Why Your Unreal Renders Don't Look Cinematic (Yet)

Unreal Engine Film School is finally here, and so today we're going to be giving you a preview of what all is included with this course. This is Virtual Production Insider, and let's get into it. What's up guys, my name is David and I'm the Director of Virtual Production at Form Studios, and I've been using Unreal Engine as a filmmaking tool for the past several years. And when I first started using Unreal Engine, it became clear to me that this was a tool that could be used in so many different areas of production. Now, one area that's close to my heart is cinematics, because this allows me to take my love of gaming and filmmaking and bring them together.
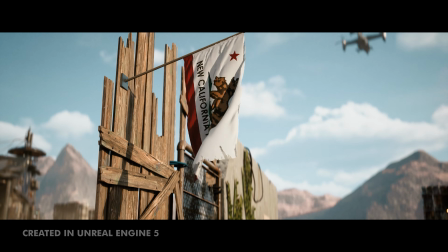And so it's become an obsession of mine over the years of creating short films inside of Unreal Engine, and I found that I was able to incorporate a lot of filmmaking techniques that I would use on set, but in the virtual scene inside Unreal Engine. And that's what this course is all about. We're going to be diving deep into lighting and
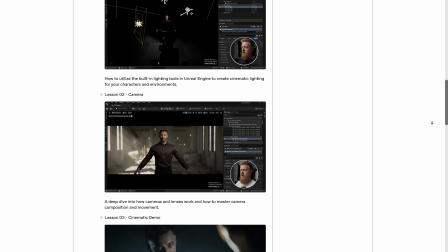cinematography and how you can incorporate those real world principles to take your lighting and cinematography to the next level. Now, just a quick disclaimer before we go any further, this is not a beginner course for Unreal Engine. You should already have a basic skill set in Unreal Engine, because we won't be covering things like how to install the engine, how to open projects, things like that. And the project file and all of the lessons are recorded on a Windows-based machine. So if you're wanting to learn how to use Unreal Engine on a Mac, this course is not for you.
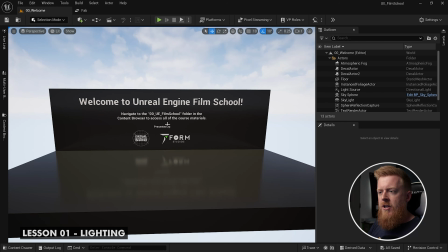But speaking of the project file, we do include an Unreal Engine project file for you to open up.
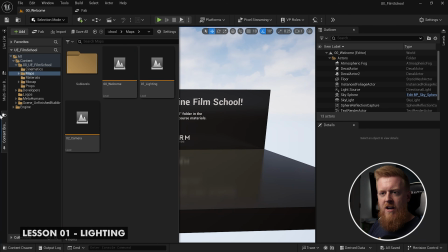We did create it in 5.5, but you can open it in 5.6. I was happy to see that I opened it up in 5.6 and it really had no issues. Nothing was offline, nothing really gave me any errors. So you could use it in 5.6, but I do recommend you open it in 5.5 if you have that version installed, because it will just guarantee that you won't have any compatibility issues. All right, so with all of that out of the way, let's jump into these lessons. And the very first lesson covers lighting.
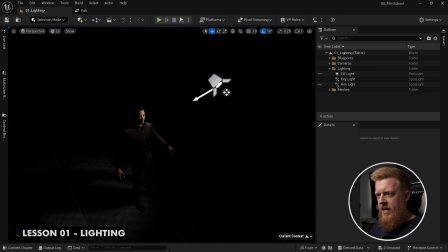If we back out of the camera, we can see that the spotlight that we're using is elevated and at a 45-degree angle. If we were to sit kind of behind our subject here, we could see it's kind of diagonally off to the side. So imagine if straight ahead of you is 0, straight to the right is 90. Well, right in the middle there, that's 45 degrees. That's where you want your main key light coming from, and from an elevated position.
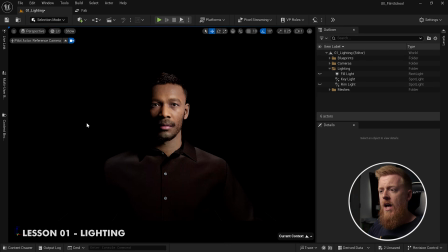So you can get this really nice, what we call Rembrandt lighting. This is basically creating this nice shape over here on the other side of the face, but we also get this nice fall off too. So you can see there's a lot of contrast, and having that fall off into shadows over there helps add shape to the face,
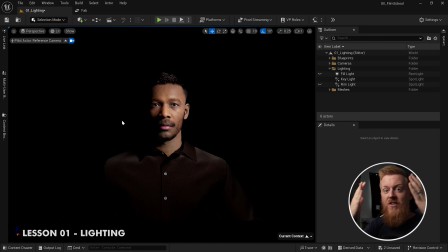because if you had light coming from all directions, you would just have this really flat looking face, which is just very uninteresting, right? So we want to always have definition, and that's usually introduced through shadows. So one other thing I like to do with the key light, and one reason I really like to use the spotlight,
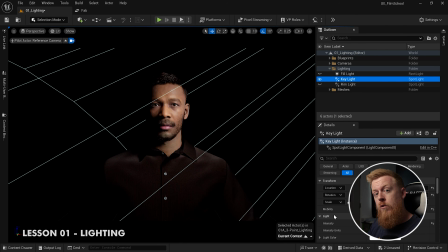is because we can actually diffuse the light like you would in real life. Now, what I'm going to do, I'm going to switch over to camera, to the reference camera. Let's switch the lens setting over to something like maybe 105.
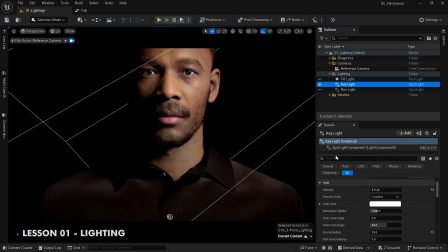And I'm going in extreme here to show you something that we're doing with the key light. So if you notice, if we choose our key light, go under details, you'll see that our source radius is the only thing that I've really changed from its default value other than the intensity.
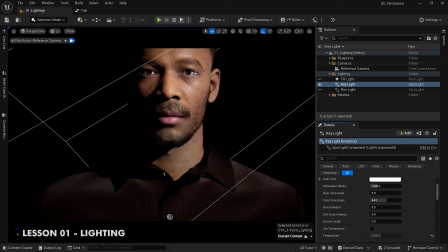So by default, it is set to 0. If I set that back, watch what happens to the shadows and how sharp they are. So if we go to something extreme like 50, see what it's doing? It is creating basically a larger light source. You can actually see it in the eyes.
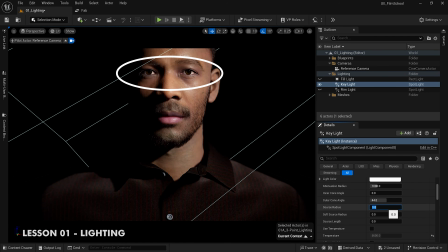Watch his eyes. I'm going to switch back to 0. Look how much smaller the light source gets in the reflection of his eye. And then if we go to something like 50, the light source gets larger, but by doing so, the shadows get softer. And this is how we create what's called beauty lighting. So there's a quick preview of what to expect in the lighting episode.
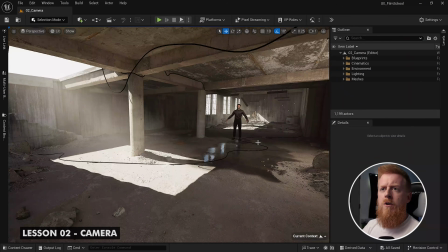Now let's take a look at the camera episode. Let's go ahead. If you come up here to perspective, you're going to see we have 2 cameras set up here.
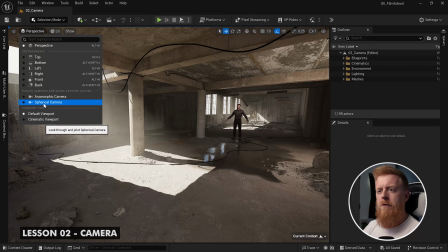I want you to go to the spherical camera right now.
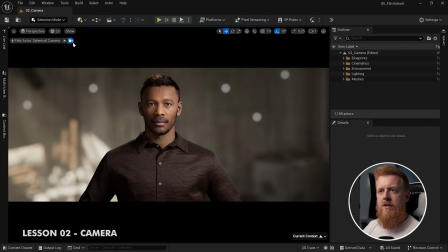We're going to pilot that, and make sure you click this little icon right here to pilot the camera. So I've got a couple cameras set up here that we're going to look at how basically depth of field reacts whenever you change from being a spherical to an anamorphic. And spherical is just the normal kind of lens.
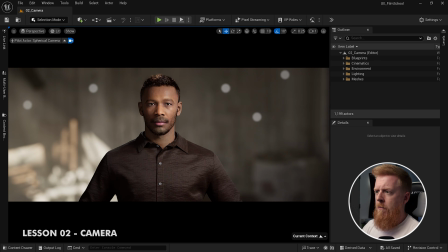It's a pretty standard lens where you've got very standard looking bokeh. So what I mean by that is I want you to watch what happens. So obviously we also have an anamorphic camera here, right? So I want you to pay attention. I've set up some spheres back here in the background.
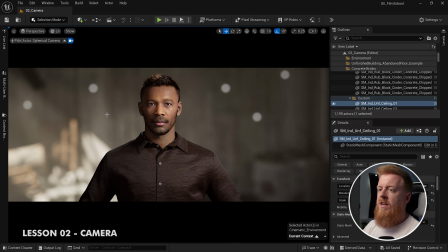So these are just little tiny spheres that I put an emissive texture on them. These only are in the scene to give you this example right here. But now if we were to take this and switch over to the anamorphic, I want you to pay attention to those spheres and what happens to them.
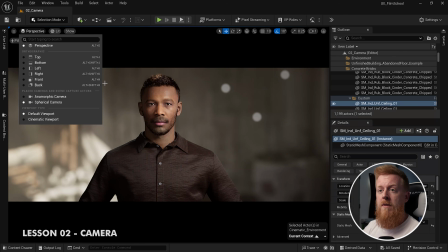Check, they see they have a circular form to them. If we switch over to the anamorphic camera, look what happens.
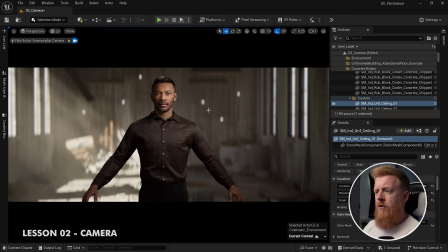A few things happened here. So you'll notice all of a sudden they are not circular anymore. They are actually oval and they're kind of stretched, right? This is what's happening when they're being de-squeezed. Whenever we're taking that image and we're squeezing it down, we're getting that effect. But you can see what it does to the bokeh.
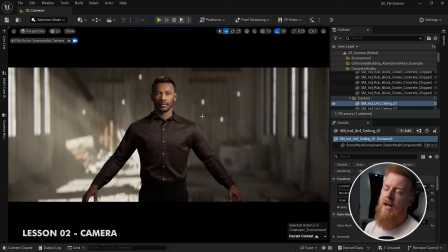It kind of creates this more kind of swirled, stretched bokeh. And this really is kind of a personal preference, right? But the reason I wanted to show you this is because this is very commonly used in Hollywood. It really is one of the easier ways to get the film look, right?
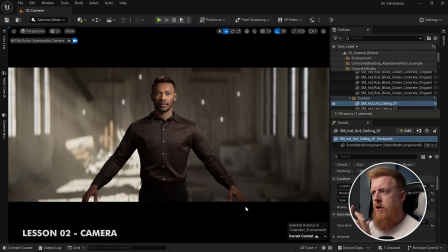So I prefer to use anamorphic, and I'm going to show you just how to set that up inside of Unreal Engine. All right, so now for my favorite lesson, and this is the cinematic demo lesson. This is where I literally walk you through creating a cinematic from scratch.
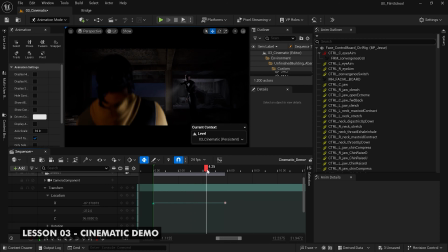We can also introduce something like a rack focus, which is where you literally focus from one point to another.
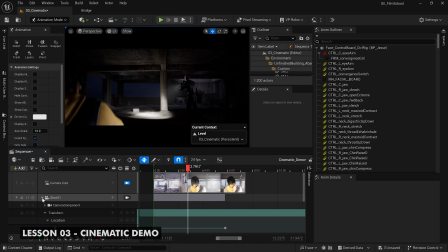You can literally keyframe that. And this is a common thing they do in Hollywood to draw your eye somewhere, right? We can really tell the audience where to look. To do that, let's go into the actual shot here.
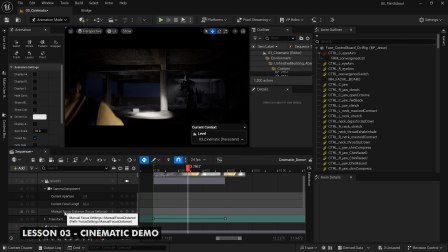Let's go under camera component, find the manual focus distance. Click on the camera component.
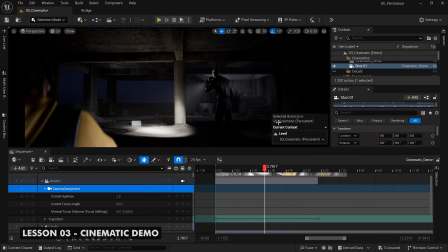Let's switch back to selection mode to get out of the animation stuff.
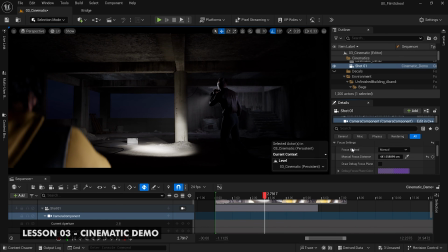And if we come over here to the focus settings, we can show draw debug focus plane.
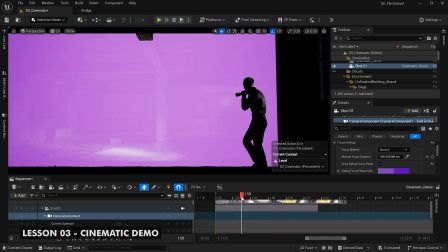Check that. And we are going to draw our focus to start on our main character. So right, we draw it to where it's just on his eyes.
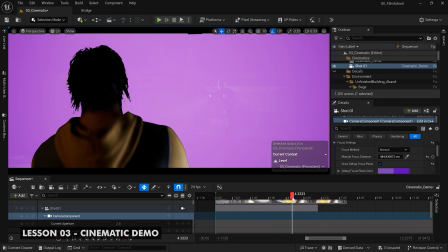He's walking along like so. So maybe we start it whenever he gets kind of like his final point there, like right there. So he's in focus. And then let's keyframe now the manual focus distance.
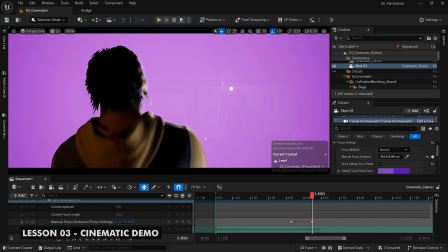Keyframe, go forward whenever he shines the light on him. And now we're going to keyframe and set the focus on this character.
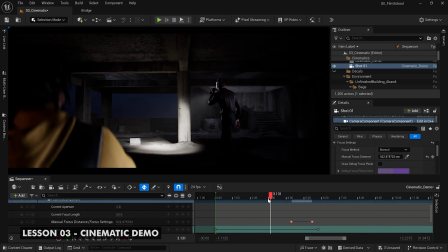There we go. Now we can uncheck that. And now you just did a rack focus.
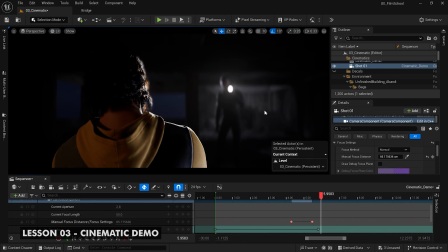Bam. And now you can see we get that nice swirly bokeh on that flashlight. That's really nice. And last but not least, I included a bonus episode that shows my approach for post-processing. Now, this isn't a tutorial, it's more of a broad overview of how I approach things like lens distortion and film grain and lens flares, all of those final pieces of the puzzle that helps take your cinematic across the finish line. That's the thing about cinema cameras these days.
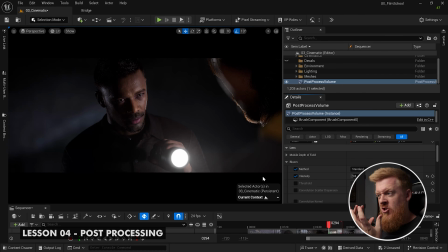They do have this very sharp, clean look to them. And so diffusion is one of those ways to really help soften it up, make it look nicer and more kind of like film. And in this case, we're using bloom to do that.
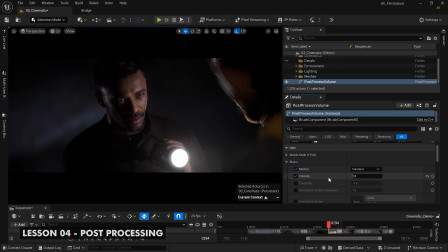So I like bloom, and really the intensity is something I just play around with until I get a nice kind of subtle look to where it's just adding that little extra bit to the highlighted areas to just kind of help soften it up. Next thing I like to look at is lens flares.
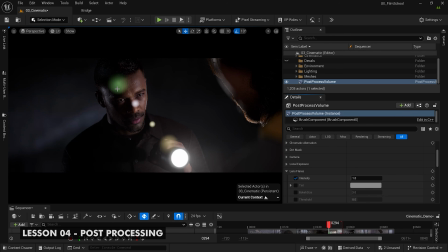Now I set this to 0, and the main reason for this is because lens flares in Unreal Engine natively, I don't like the look of them.